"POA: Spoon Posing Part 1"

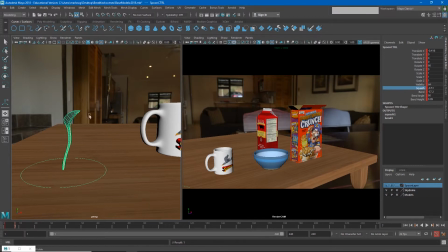(7:50)
so this is how the character would build up energy in order to jump so to actually get off the ground though the character has to take that energy and push down on the floor with it so that's going to happen pretty
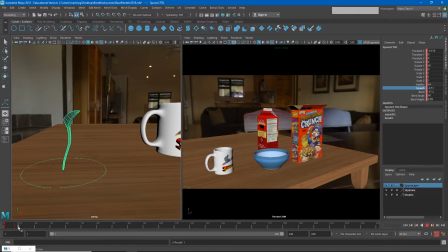(8:06)
quickly maybe over two frames my character will go from squashed down to back up So I'll create that pose and I'll go ahead and stretch my character out. Now, I like to add a little bit of the reverse angle bend,
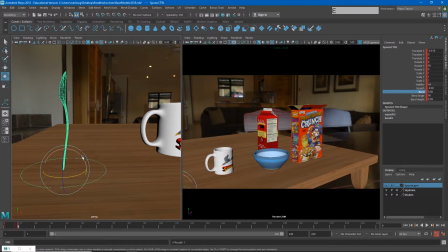(8:23)
but I'm going to lean the character forward because I'm going to have it angle
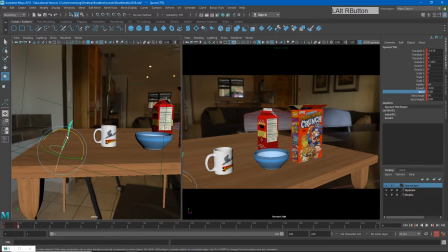(8:28)
in the direction of the arc that we want it to jump.
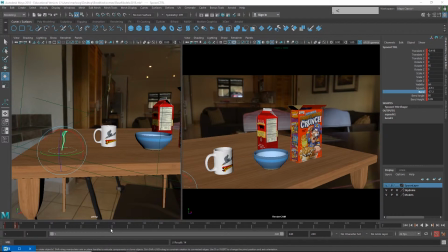(8:36)
So I have three keyframes now. My neutral,
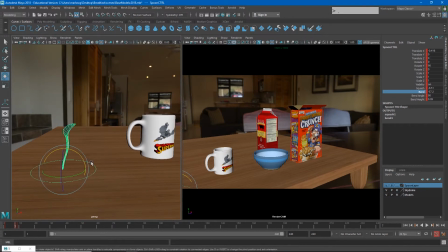(8:41)
my neutral my squash my stretch let's go ahead and stretch it just a little bit more maybe accentuate that just a little bit more so
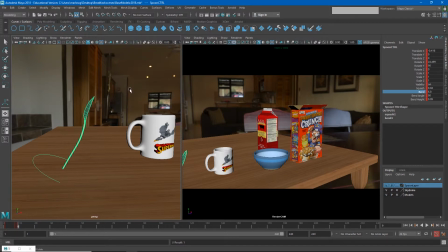(9:01)
I'll need the pose where the character is up in the air but to help me get that a little easier I'm going to get the landing first because once I figure out where the character is going to land then really the up in the air part will just be halfway in between so
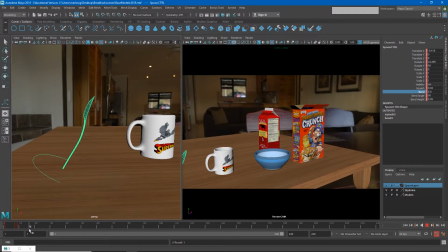(9:17)
I'll go forward let's say maybe maybe about to
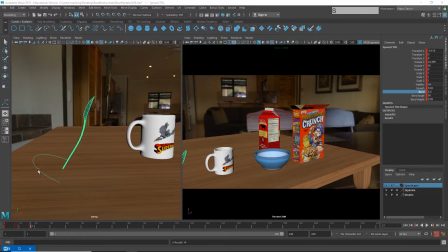(9:23)
17 and I'll hit S and then I'm going to move this forward
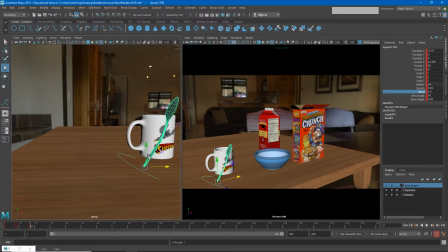(9:30)
to the landing position and the cool thing about this is this is also a contact pose so this is the contact pose from the character jumping. This is where the character contacts the ground landing.
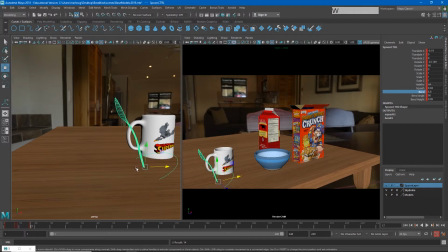(9:48)
And so both of those are important points for us to clarify in this pose to pose animation.
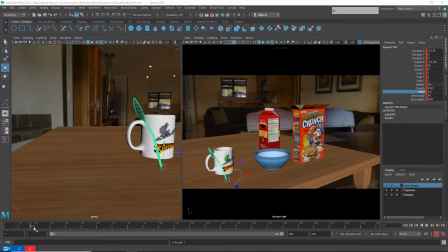(9:58)
This is an important pose that has to be communicated. And so is this. But if I have those two poses, then if I go halfway in between,
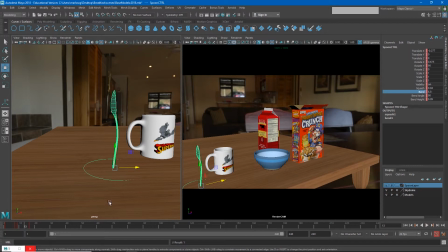(10:06)
we'll see that right about here is the middle spot in between there. And so I can set a keyframe there and we get contact up in the air contact. And so now all I have to do is adjust my up in the air pose.
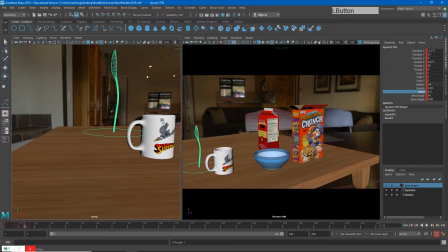(10:22)
I may add just a little bit of bend forward on this. Now again the way we're going to think about all of these keyframes is as a drawing.
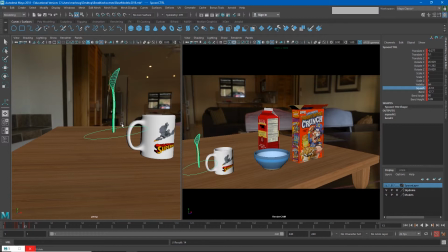(10:39)
So if we were drawing this on paper, If we were doing this animation on paper, this is how we would start off. We would do this drawing, and then this drawing, and then this drawing, and so forth. And then all of this stuff in between that Maya is giving us for free, we would have to do as individual drawings.
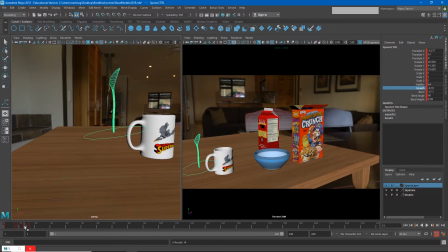(10:59)
We don't have to do those individual drawings, but we do have to make sure that Maya is getting them correct.